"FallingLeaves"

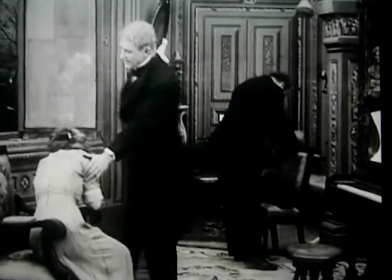4:11 One is that of the parents receiving the bad news from the doctor, and the other,
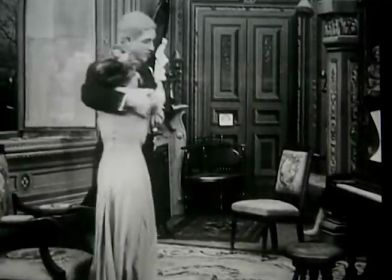4:16 that of the eavesdropping Trixie, who is visible in the far recesses of the room as she ducks behind furniture and walls.
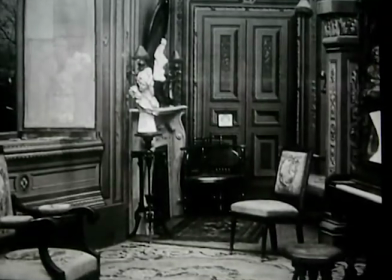4:24 At least, she is visible to the viewer,
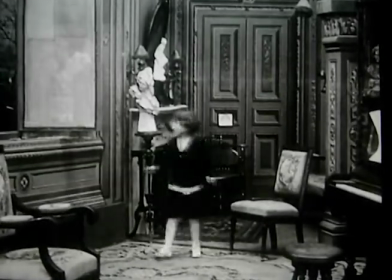4:28 although she is never noticed by any of the adult characters throughout the duration of this scene.
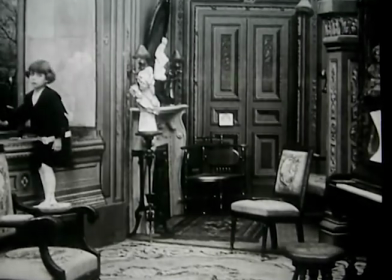4:36 Sadly, we no longer have many of Guy Blasier's films from this same time left to compare with Falling Leaves.
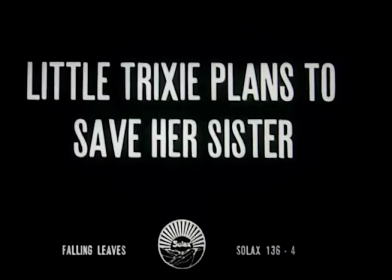4:44 But other materials clarify that the use of deep space was central to her directorial style.
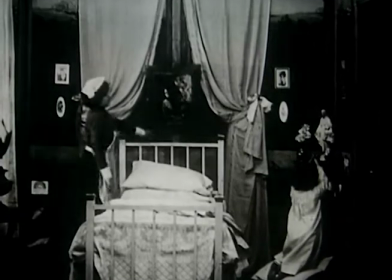4:51 It is telling, for instance, that press announcements regarding her plans for designing and building a new Solak studio,
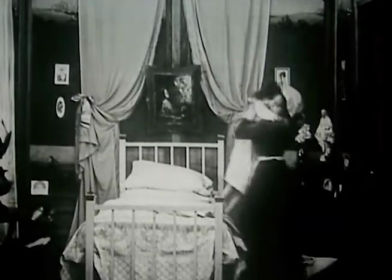4:57 plans that coincided with the release of this film, described a large three-story building and emphasized the top floor,
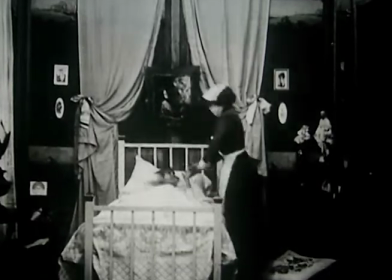5:05 which would showcase a glass studio, described as splendid and spacious, affording ample room for the setting of the scenes.
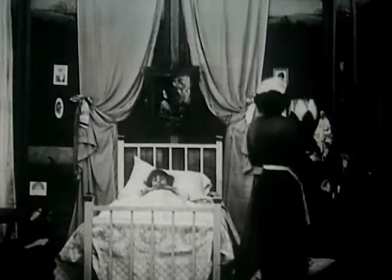5:15 As Solak's treasurer and sales representative George A. Meiji was quoted as saying,
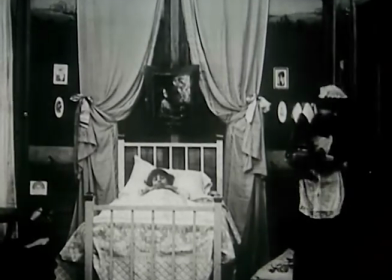5:21 deep pictures are what we are after.
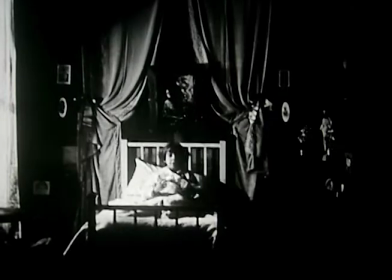5:26 Thus far, we have seen Guy Blachet's magisterial use of deep space, but the sequence of shots beginning here shows a slightly different technique, and we'll get to that in just a moment. Let's first note that as with all of the shots thus far, the camera is positioned to neatly frame the room.
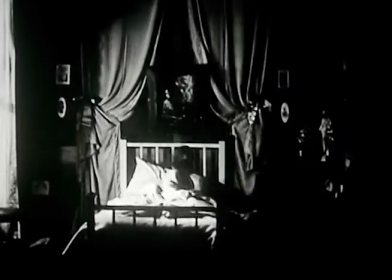5:45 And when the film returns to this room, as when it returns to any room, the camera will repeat the identical setup from before,
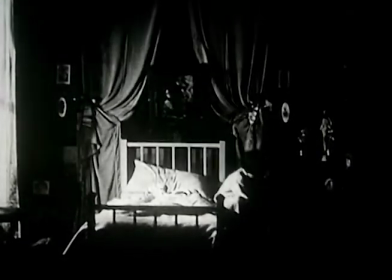5:53 thus helping to naturalize the movement between different spaces and create a sense of visual continuity.
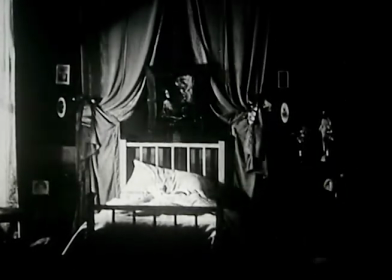6:00 But as I said, the pattern is slightly different here.
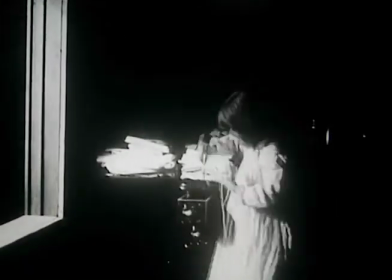6:03 This time, when a character leaves a room, hear little Trixie sneaking out at night, the camera follows her.
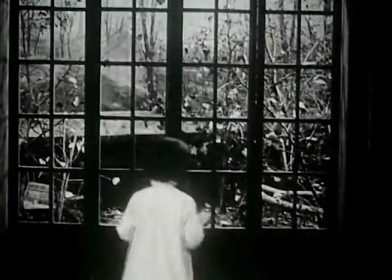6:10 And for the first time in this film, we have a scene that is comprised of several different shots, rather than a single shot.
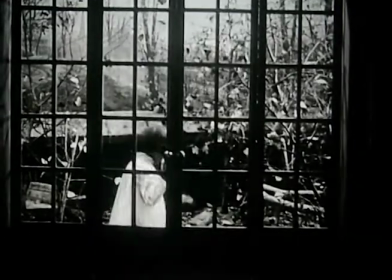6:17 These three successive shots match the action of the little girl's movement through the house, opening one door after another,
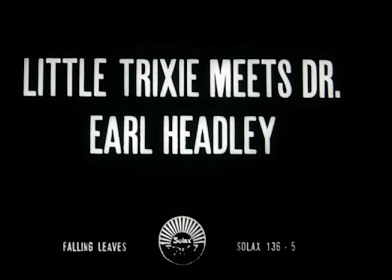6:24 and ultimately moves with her outside to where the leaves are falling from the trees.
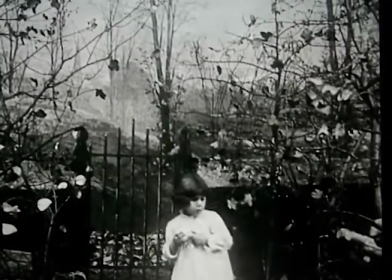6:30 Orchestrated directly in the center of the film, this shot pattern is well-paced and beautifully done.
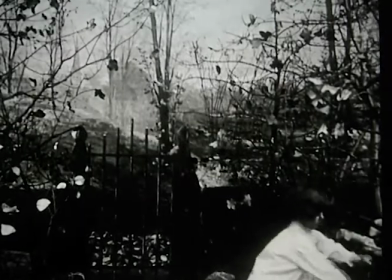6:36 It provides a different sense of movement in the film, which accentuates the moving pathos of the child's almost lyrical logic,
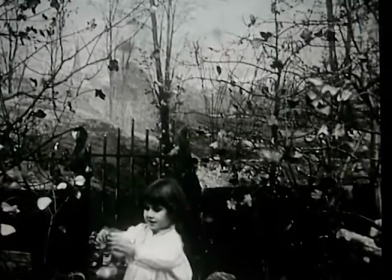6:45 that she tie the leaves back onto the trees so her sister will not die.
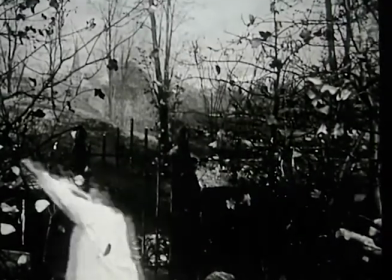6:55 The emotion and pathos of this short film is so artfully achieved that
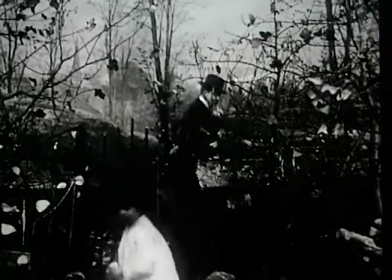7:00 it would be easy to imagine that Guy Blaché specialized in family dramas of this sort.
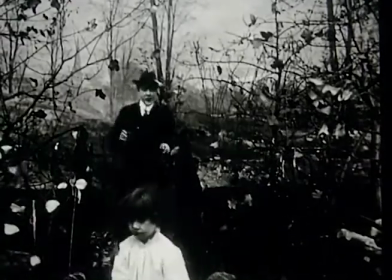7:06 But Darwin Carr's appearance in this film as the father, we mentioned a moment ago,
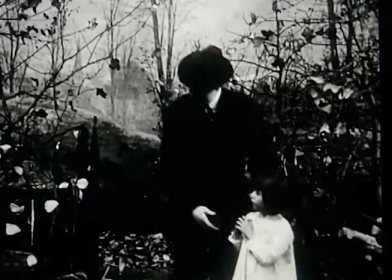7:11 although a minor character in Falling Leaves, helps remind us that domestic melodramas like this one were only one part of Guy Blasier's output.
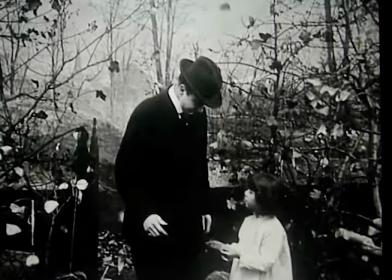7:19 Since Carr was well known as a stage comedian, it was clear that he was hired to augment the company's comedy productions.
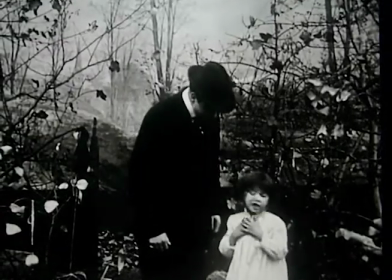7:26 In fact, in 1911, after successfully recruiting another experienced comedian, Billy Quirk,
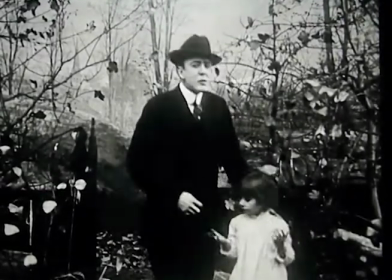7:33 who had starred in comedy films for both the Pate and Biograph companies, Guy Blanchet informed a reporter for the Moving Picture News that,
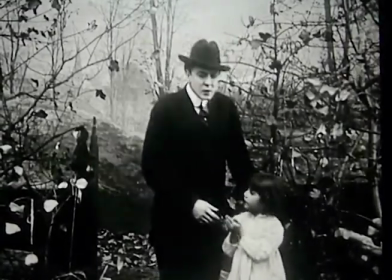7:41 We are making an emphatic effort to organize a perfect comedy company.
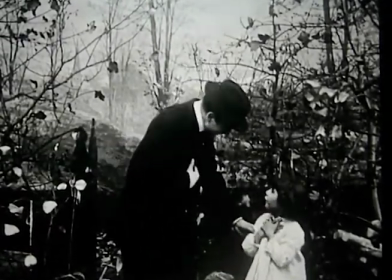7:46 We want to be known as the best comedy producers in the business. And this was not all.
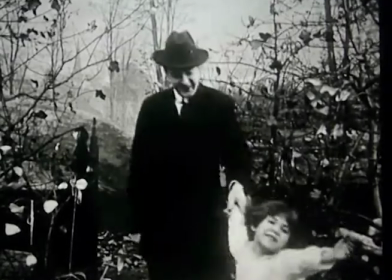7:53 Along with comedies and family dramas, Solax also released a number of military films,
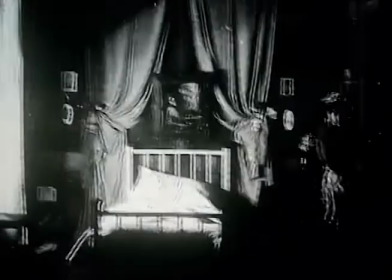7:58 as well as a wide variety of dramas dealing with either the sins of gambling or the sins of a woman,
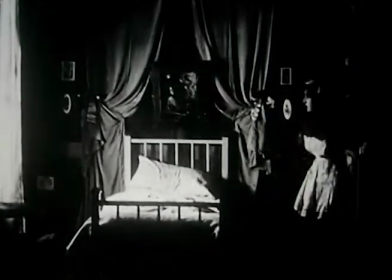8:04 a vamp-like figure who has lost her virtue.